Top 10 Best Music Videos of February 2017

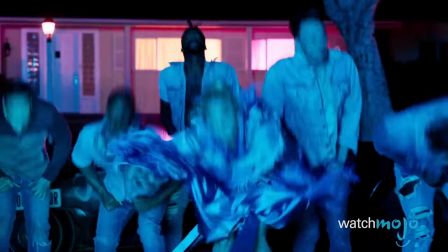In February of 2017, these music videos had us spamming that replay button.
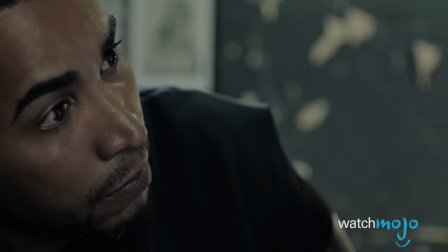Welcome to WatchMojo.com, and today, we'll be counting down our picks for the top 10 music videos of February 2017.
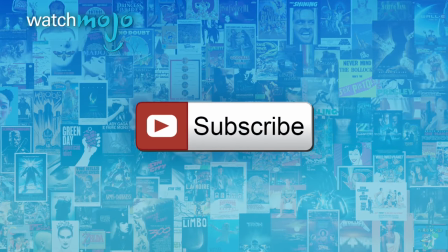Before we begin, we publish new videos every day, so be sure to subscribe for more great content.
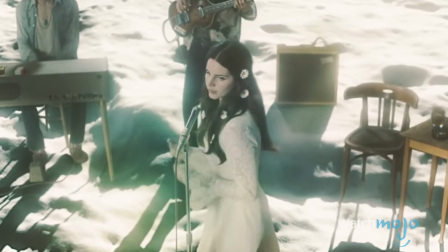For this list, we've selected our favorite music videos of February 2017, Productions that stand out in both style and substance.
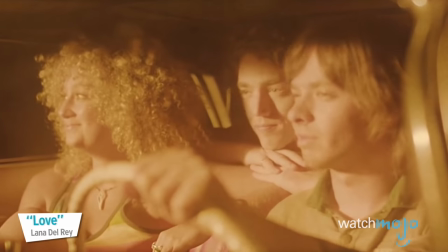Don't worry, baby.
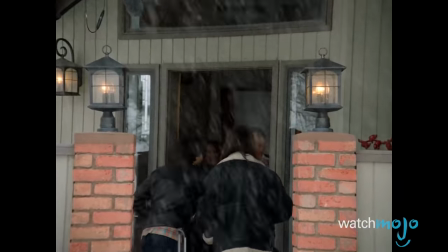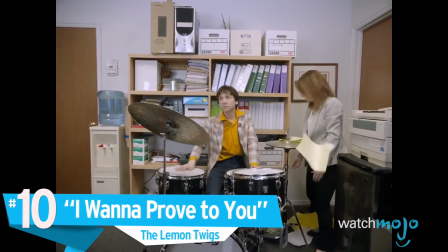Number 10. I Wanna Prove To You, The Lemon Twigs.
I'm to be the same with you.
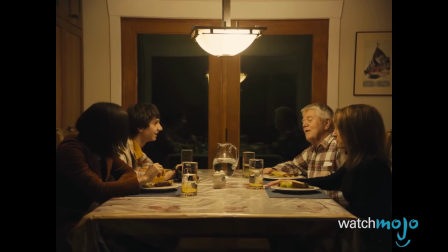Directed by Nick Roney and co-starring his adorable grandparents, this music video parody blends retro style with a touch of dry humor.
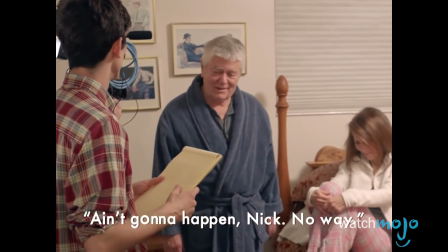Whether it's the font or the Wes Anderson-like framing, I Wanna Prove To You feels indie through and through, and the D'Addario brothers seem right at home as they learn about lasting love.
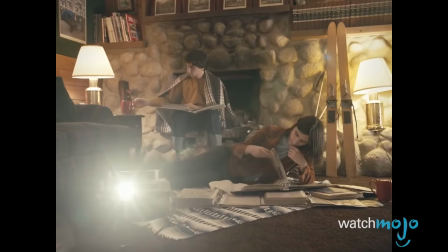While the throwback approach isn't anything new, it's a clever way to highlight the Lemon Twigs' personalities as they go through the ringer before finding redemption and clarity.
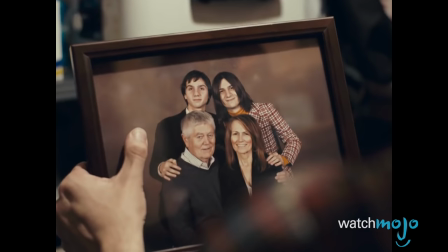It's fun, quirky, and positively cool.
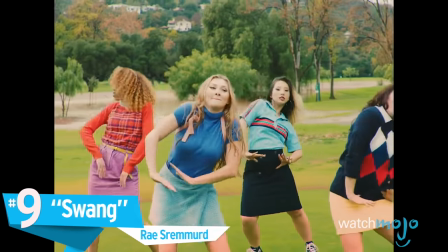Number 9. Swang. Ray Sremmerd.
Every day spilling up trash.
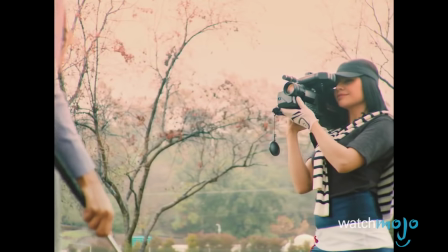This stylized production brings the party to the Lynx.
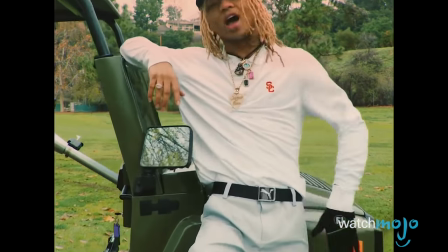Directed by Max Helvia, Swang also features some retro filters and senior citizens, all the while demonstrating that people of all ages like to have fun.
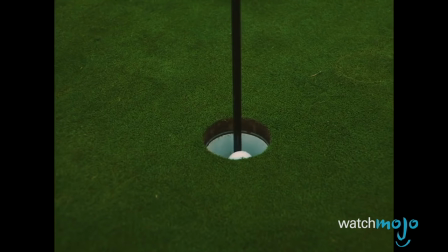But while the first half of the video is more subdued, the second half is all about wilding out.
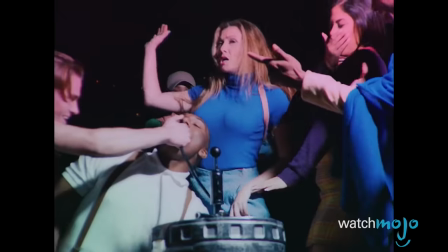There's a few rap video cliches to be found, but the golf course setting allows for some comedic moments, along with a strong visual theme of green.
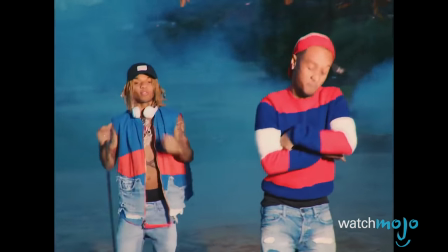Everybody, including Rice Remmerd, seems to be enjoying the outdoors.
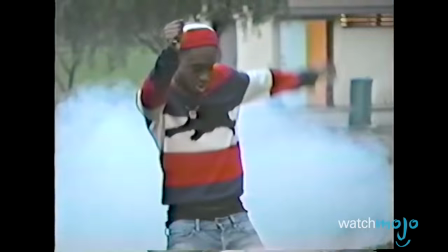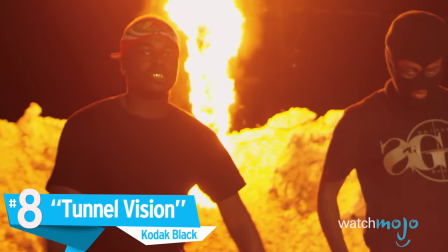Number 8, Tunnel Vision, Kodak Black
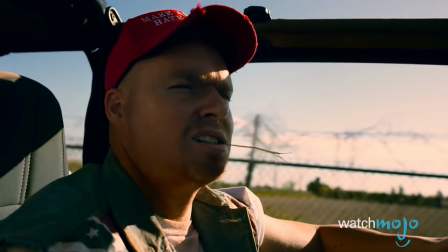Focusing on racial and political tension, this explosive video may disturb some viewers.
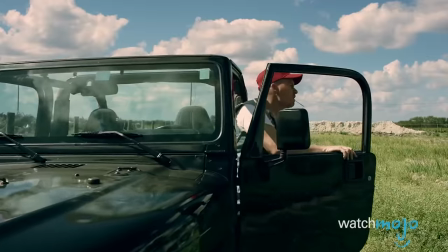With that being said, Tunnel Vision addresses the violence that has plagued American society, depicting shocking images but never pushing too far.
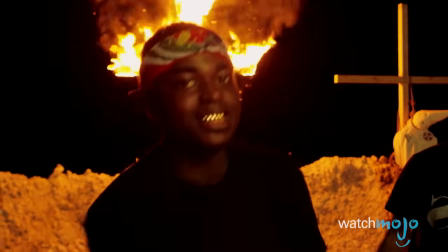With Kodak Black staged before a burning cross, the contrasting visuals of the daytime confrontation mirrors the reality that so often appear in the news.
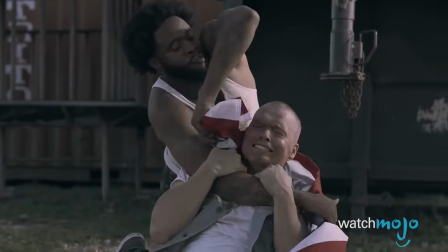But whereas some music videos blatantly support violence, Tunnel Vision concludes with a glimmer of hope, leaving the viewer with plenty to contemplate.
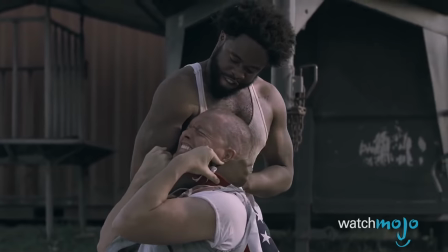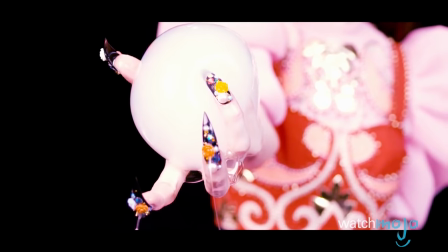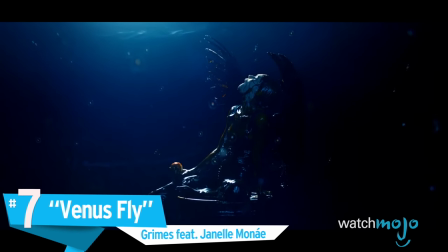Number seven, Venus Fly, Grimes, featuring Janelle Monae.
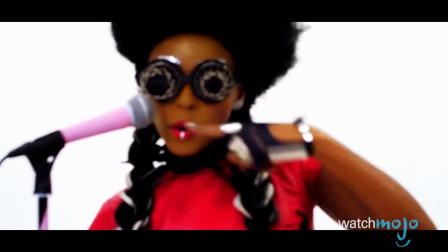At seven minutes in length, the music video can trip you out in a variety of ways.
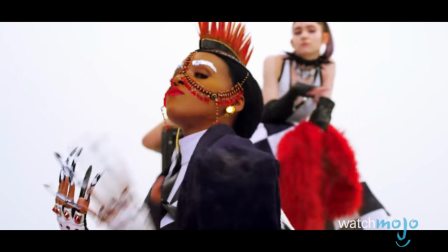Directed by Grimes herself, Venus Fly mixes futuristic flair with dreamlike imagery and poetic slo-mos.
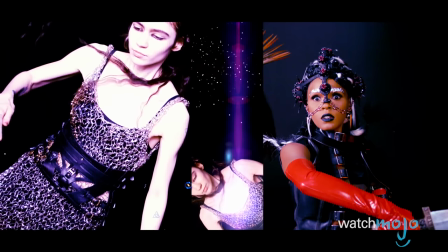It's all quite surreal and cryptic, enhanced by the undeniable charisma of both Grimes and her featured guest, Janelle Monáe.
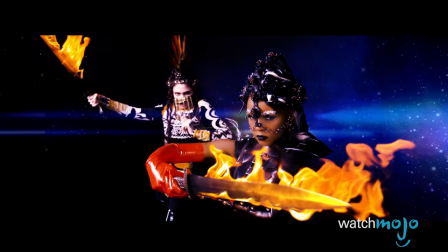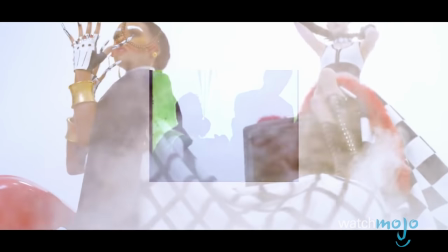Some pop videos thrive on big moments, yet Venus Fly thrives through its collective visuals, all of which stand on their own as freeze-frame images.
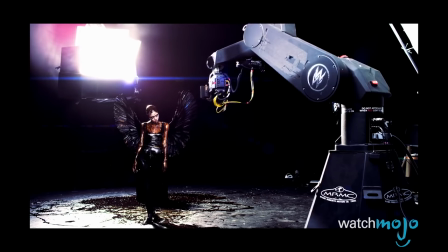Given the titles of Grimes' latest album, Art Angels, the otherworldly aesthetic makes perfect sense.
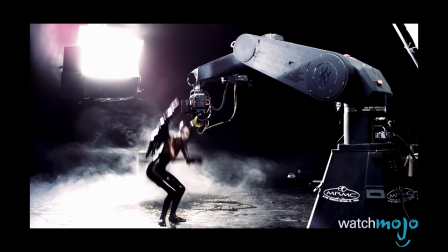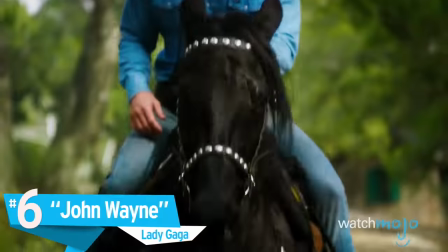Number 6. John Wayne, Lady Gaga.
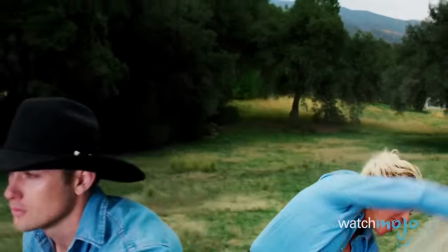Directed by Jonas Ackerlund, this video is fueled by old-fashioned fun.
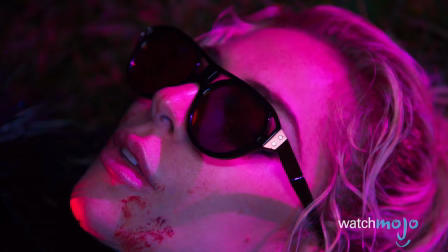With John Wayne, Lady Gaga embraces her wild side, riding a hog and even firing bullets from her kicks.
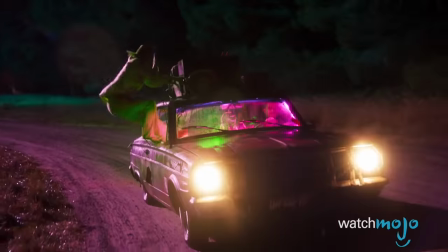She also blends genres a bit, as she transitions from a traditional Western theme into something a little more modern and spooky.